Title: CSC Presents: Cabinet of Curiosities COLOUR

The effects packages, which is something we'll get into later about what we're adding and taking away from all the stuff like that.
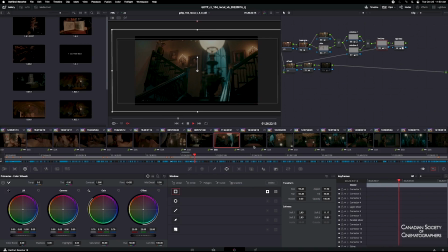8:28 So, Colin, I think this is a really good example of some of the mixed lighting you guys were using.
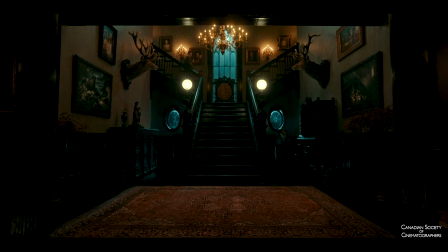8:32 What do you tell me about that? Yeah, here we had a color of moonlight that we sort of worked on for this episode, which involved adding a little bit of green to blue.
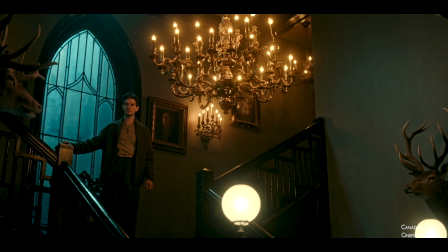8:43 We also had to find a way to do that with LED and with HMI light, so in different circumstances we could get that same color. What was really cool about this set was Shane, our set decorator, found these fantastic orange bulbs, and we worked with those orange bulbs and we mimicked that color with our key light, and so to try and find this kind of nice color contrast,
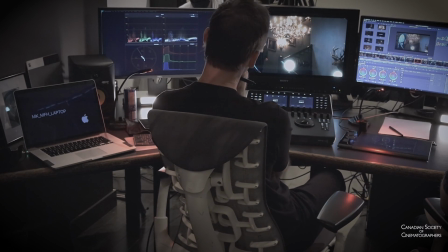9:09 which looks a little otherworldly and a little different, and brings us into the strange world of Pickman here.
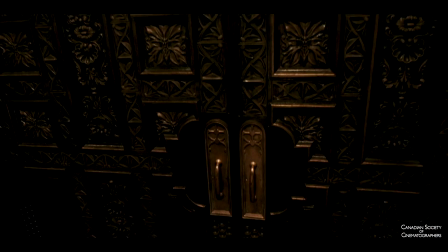9:16 Now, this is an HDR finished show. We're, for the purposes of what we're recording here, it's SDR, but
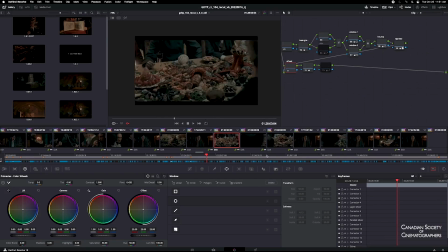9:24 the challenges of highlight detail on an HDR show when you're not seeing it. It's the thing, because we're not monitoring HDR on set yet. Mm-hmm.
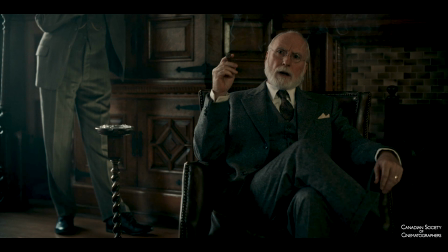9:35 We're watching it on the scopes, and Jasper's your DIT. Jasper, our DIT, Jasper Vracking, he's always keeping an eye out to make sure that we're not blowing anything out too far, taking something so far that we're never going to be able to recover it.
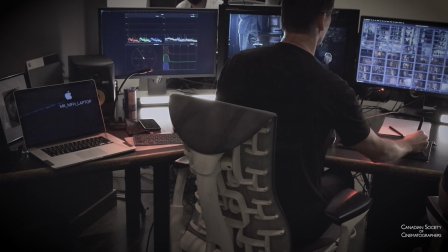9:50 I mean, HDR monitors now have the power to, almost blind you.
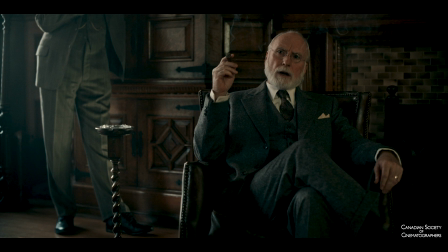9:55 They're so bright, potentially. So you do have to be careful about how bright a highlight you put into a given shot, as it can actually make your eyes squint when you're watching an HDR monitor with a 1000 nit brightness.
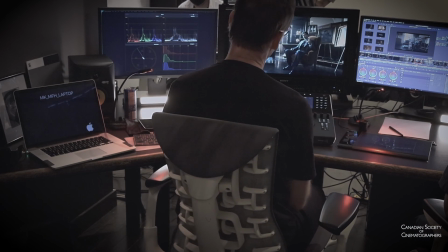10:08 We have these monitors that go that bright, you know,
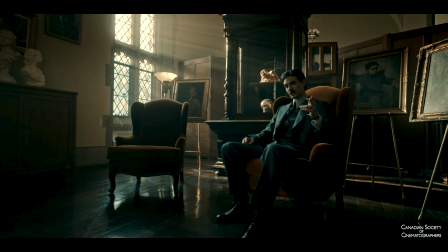10:13 but when it comes to highlights, you know, when we're making the HDR versions of these, that's what we're talking about all the time. It's easier on the eyes. Like we talk about, you know, if we let that go, that's the negative, right? Yeah. And on a monitor that can show you that bright, well, your eyes are stopping down to f64 and all of a sudden you can't see the action in the shot. So, and sometimes we're doing it the opposite. Like, I think we had some times where it was like, okay, there's not enough punch coming out that window, let's bring it up, you know, but you always have the ability to be able to just hang on to,
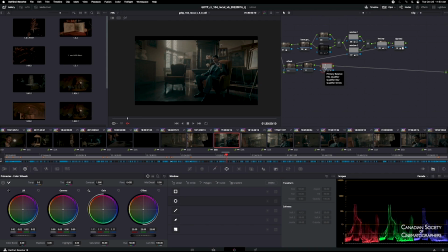10:51 you know, a light and do whatever we want to it, you know, whether it's temperature, you know, or, you know, this is going to change the mood drastically about time of day or, you know,
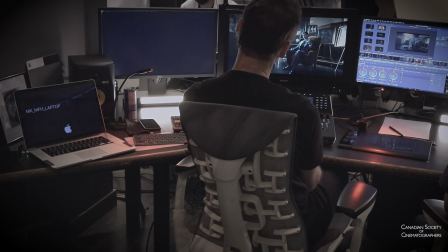11:05 or however much you want that to punch you in the face with that light.
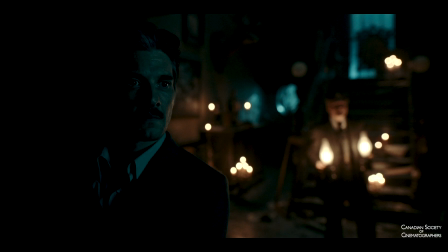11:10 And this was a scene
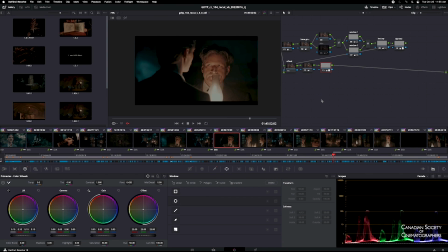11:14 that has some LED lanterns.
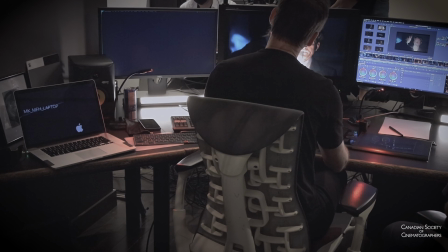11:21 These lanterns were actually electronic and used to light a lot of the scenes.
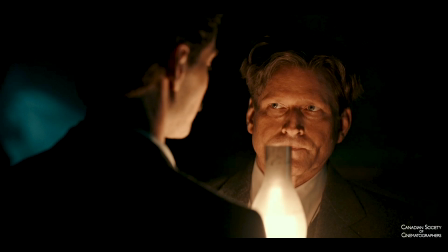11:29 So, you know, without it, it's fairly innocuous, but you can kind of see the shape of the lamp. Exactly. The source. We had LED emitters with a little wrap of diffusion inside.
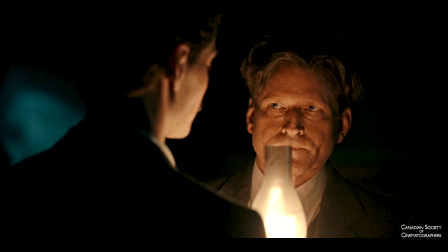11:45 Yeah, and that helped a lot to not show too much of the gag. But, you know, the thing to do here is to grab it, soften it,
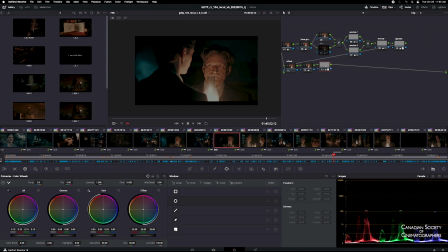11:56 warm it up if need be, to disguise the fact that it's not necessarily the right period.
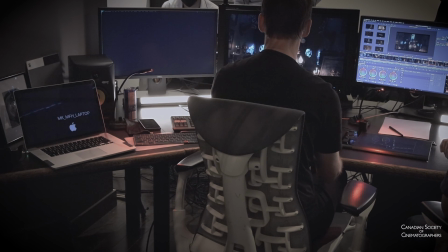12:10 And these had flicker built into it, didn't they? Yeah, we did. We were running them off of our dimmer board and running them through a randomizer.
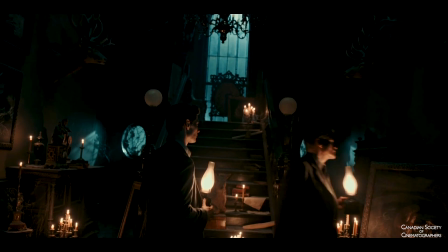12:17 But every once in a while, it starts to look a little rhythmic.
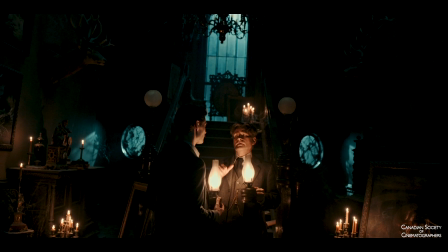12:21 Yeah, so I think in here we added a bit of a flicker plug-in and just dial it in a little bit to sell it.